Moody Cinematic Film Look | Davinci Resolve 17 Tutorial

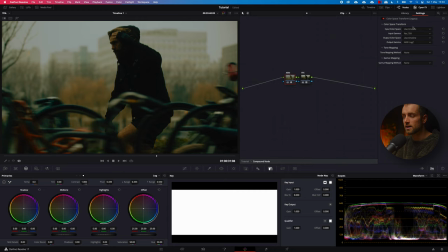492s
So let's see what I did here. So I put this input color space on use timeline. So that's basically Rec 709 because I transformed my timeline into Rec 709. Then the input gamma is Rec 709. I just added it in there. Then the output color space is use timeline.
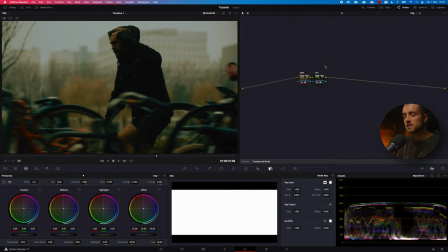510s
And then the output gamma is Arri Log C. Now, the reason I do this is because a film print emulation LUT, like the codec 2823 or like the Rec 709 Fujifilm, all these LUTs, they work on log footage.
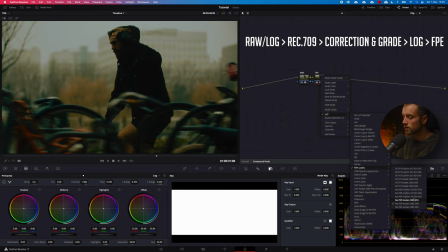529s
So it doesn't matter if I add this one onto my grade that is already transformed to a Rec 709 color space. All right, so you want to transform your entire grade back to a log curve. And because Arri Log C is a very, very nice log curve to use,
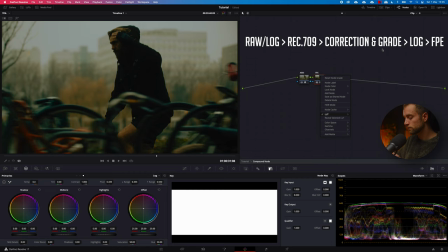547s
I use Arri Log C. And then I transform that log image back to a like Rec 709 image, because these LUTs will eventually turn your footage back into Rec 709. Rec 709 codec 2823 D60 I used here. All right, I hope that makes sense.
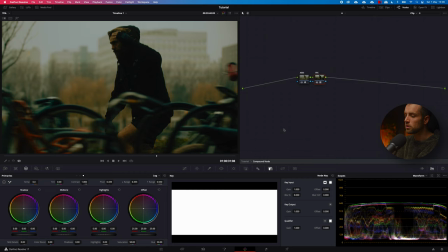567s
If not, let me know in the comments below, because I'd love to help you out here. All right, so then lastly, I added in some sharpness.
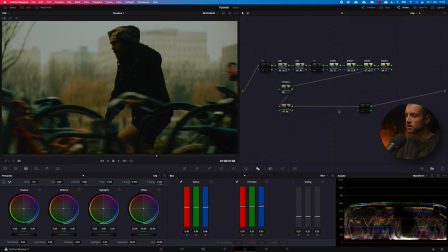576s
I always pretty much use 0.48. That's my magic number. And then I got another node here that I also took off, because otherwise my computer will not let me record and do all these things together. That would be my grain. Let me add it in there just for good measure. Film grain. Then
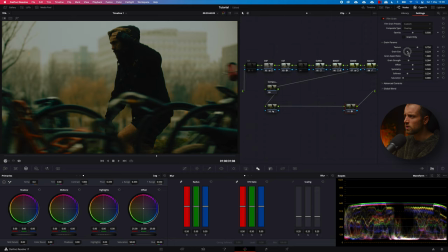597s
35-400T, and then I just play around with the grain size and the grain strength. These are usually the two tools I use. All right, and then I noticed that I got pretty good results.
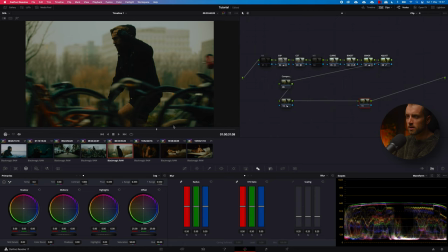610s
So cool. All right, so let's check what we have in our timeline. Yeah, so this is a skate shot. Now, let's see what happens if we take off the entire grade. This looks pretty flat. Now, this looks very sort of moody, but saturated.
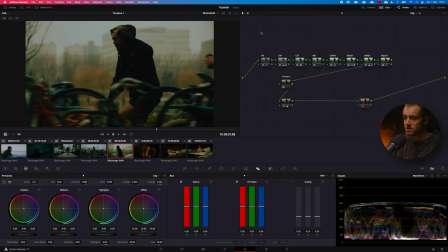623s
Yeah, it is pretty dark, but that was intended. I like to have a dark clip when I want something in a moody setting.
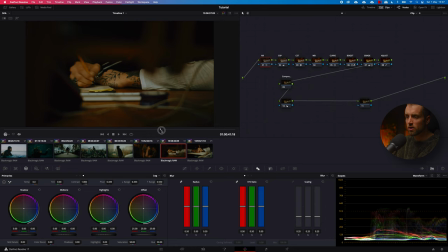630s
So let's go over to the second clip, which is this drawing clip. Now, the first thing you'll notice is that I framed it pretty like intensely. So I shot it underneath, I think, like a stand or something.
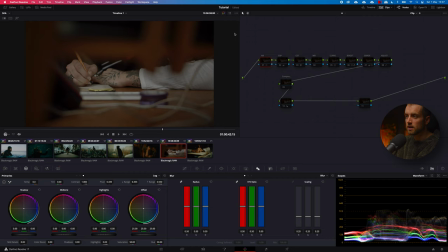646s
Like a wooden stand to really focus the viewer's eyes onto what Max is drawing or writing there. All right. Now, this is the log image. Let's see when we turn these nodes on one by one, what happens.
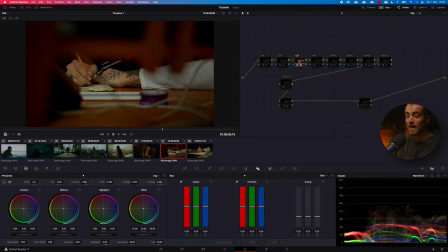661s
So I turn on the CST first, Command D to enable this one, then my exposure, then my white balance, but I didn't do any white balance adjustments here. Then my curves, that already makes a lot of difference. Then my boost. As you can see, this boost adds a little bit of magenta to the skin tones.
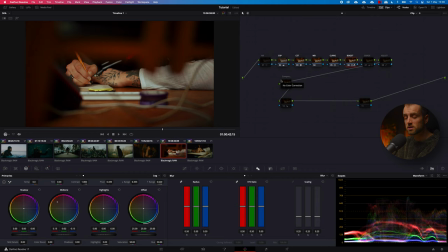680s
Otherwise, the Kodak LUT was too intense and the skin tones became green, and I didn't really like that. Then the grade, as you can see, very green. The adjustment so that my blacks will remain black, and then the Kodak LUT.
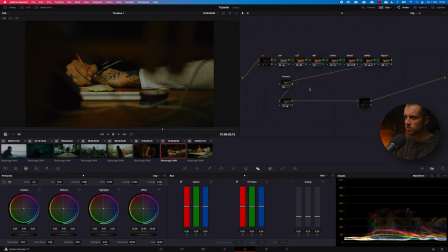697s
All right, then some sharpness, and of course the noise reduction. And that is it. That is the moody look that I wanted to go for, like a really intense, dark, more tailored towards green look.
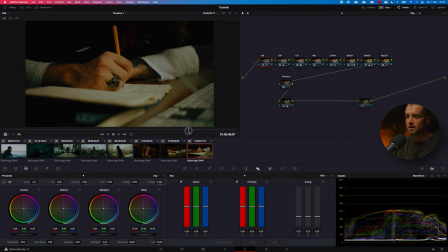710s
All right, next shot. This one is a little bit more exposed to light because from this shot, I changed my light to a different angle because otherwise I couldn't fit between the desk and the window. So this shot clearly has a lot more light falling onto the hand.
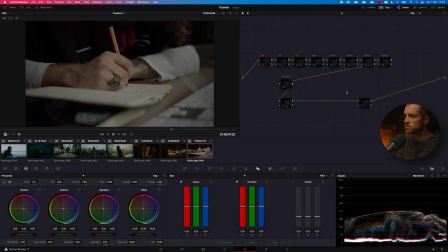729s
Now, let's see what happens here. Alt D to deselect all the nodes. Then add in our CST, exposure. So I brought up the exposure a bit.
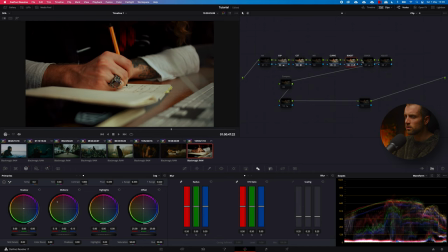741s
Then the curves, the boost, takes out a little bit of the green tint.
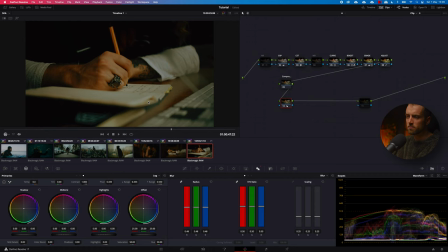746s
Then the grade makes it very green. The adjust, then the LUT and some sharpness. All right, so that looks very moody, very interesting, spooky, mysterious, you know what I mean?
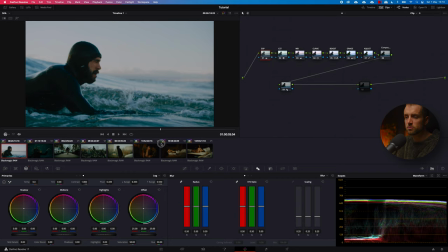762s
Then we also did some surf shots here. Now, this is of course pretty difficult because it's in bright daylight.
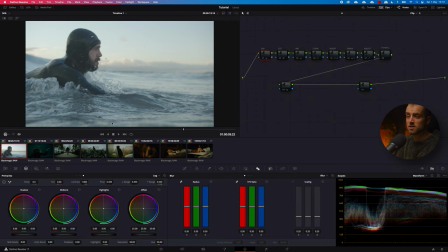768s
So how are you going to make something like that moody? Well, let's see what we started off with. So this is exactly very bright. All right, so let's see what I did here.
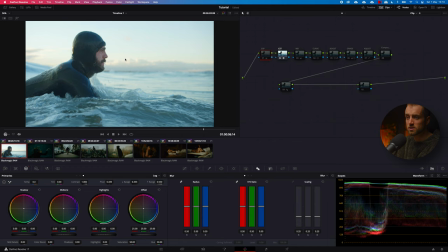779s
The first thing, of course, is my CST. I didn't use a noise reduction node because it was a very clean image. Usually whenever I bring down the exposure, I'm not using a noise reduction node because I feel like it's not necessary.
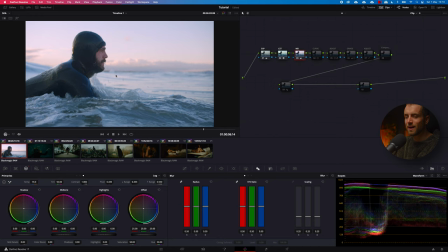795s
Then my white balance, made a little bit of a like a pink, like a magenta shift here. Added in some contrast. The boost again takes a little bit of that magenta out. Then the green, like the grade, adds in a lot of that green texture on the water.
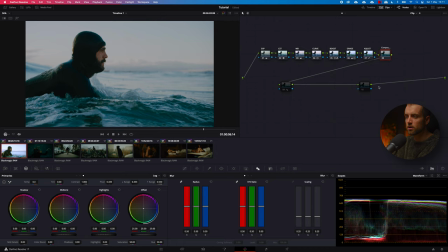813s
My adjust to make sure that the dark areas on the wetsuit remain black, and then my compound node, and then my sharpening node. So that makes it very moody. Of course, you lose a little bit of that separation between the bright sky and the subject here because,
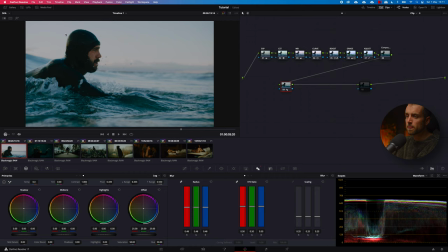833s
yeah, the sun was just rising and it was just not too much to work with. But eventually I found out that this kind of grade really fit well into the edit.
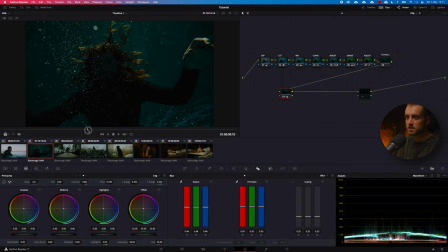844s
So that's what I used eventually. Then the last one, or second to last one, is the underwater shot. Now, this was pretty tricky. The funny thing was that we brought out a lot of lights, but this one was only shot with a Godox
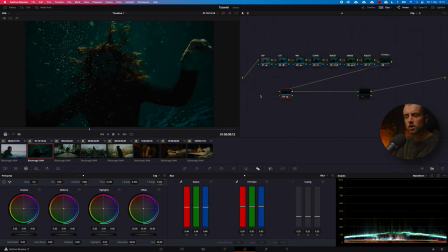858s
LC500R, which is like a RGB light stick. And it's, yeah, pretty strong, pretty good light.
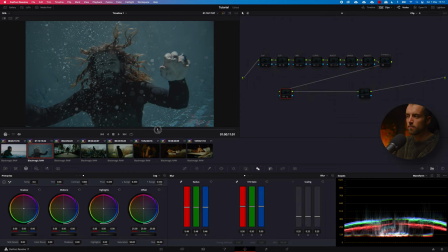865s
So let's see what we are working with. As you can see now, yeah, it's pretty bright. So I didn't use a noise reduction node on this one because, of course, I brought down my exposure. So let's see what happens if we enable these nodes. So this already looks pretty cool to me.
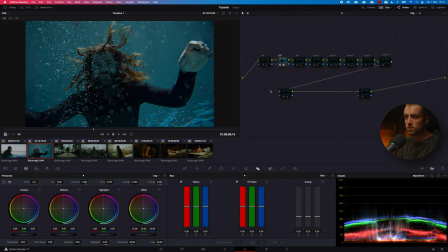884s
I mean, this could work for a different project, you know? But the thing that I really wanted to go for, that I was intended to shoot when, you know, we did this shot, was that I actually only wanted the hair to be eliminated and then, you know, these bubbles to show up really well. So that's what we did.
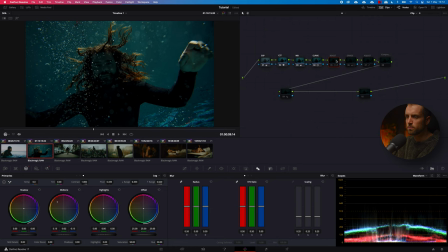903s
So white balance to make it a little bit more yellowish. Then the curves to pop it out a little bit. This doesn't really do a lot in the water because there's not too many magenta tones to work with, but the green one definitely makes it look like some dirty pond or something.
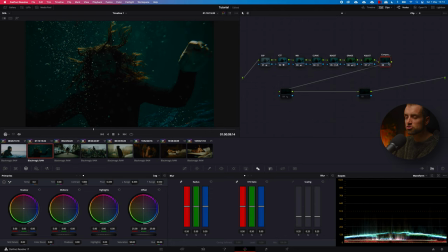922s
The adjustment to make it nice and black, and then boom. This one really sells look because it is a very strong contrast curve.
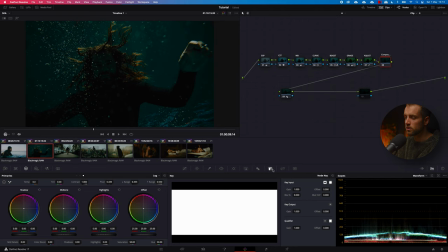931s
Again, I just left it like that. I didn't take it out by you know, using the key output because I actually liked it like that. So yeah. And sometimes, you know, of course, some people will think like, oh man, it's clipping, or it's not the way you're supposed to do it, but I don't care.
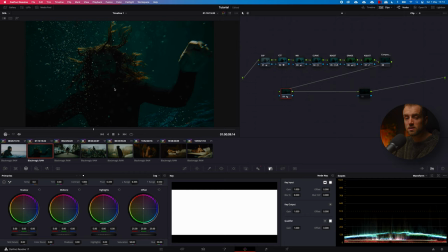948s
Like, I liked it. That's what counts, you know? If you like it, if you're the director of that piece and you like it, go for it.
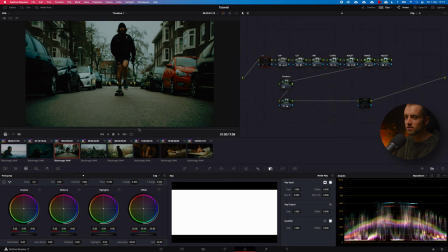957s
I mean, you don't have to follow the rules always. So yeah, that was me in school as well, you know, not following the rules. Anyway, last shot to check.
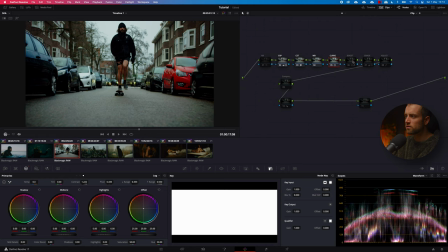970s
CST, exposure, white balance, nothing.
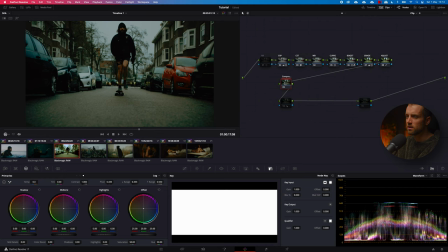974s
Curves, boost, grade, adjust, and then the node. So sick. All right, and again here as well, went back to Arri and then to my film print emulation LUT.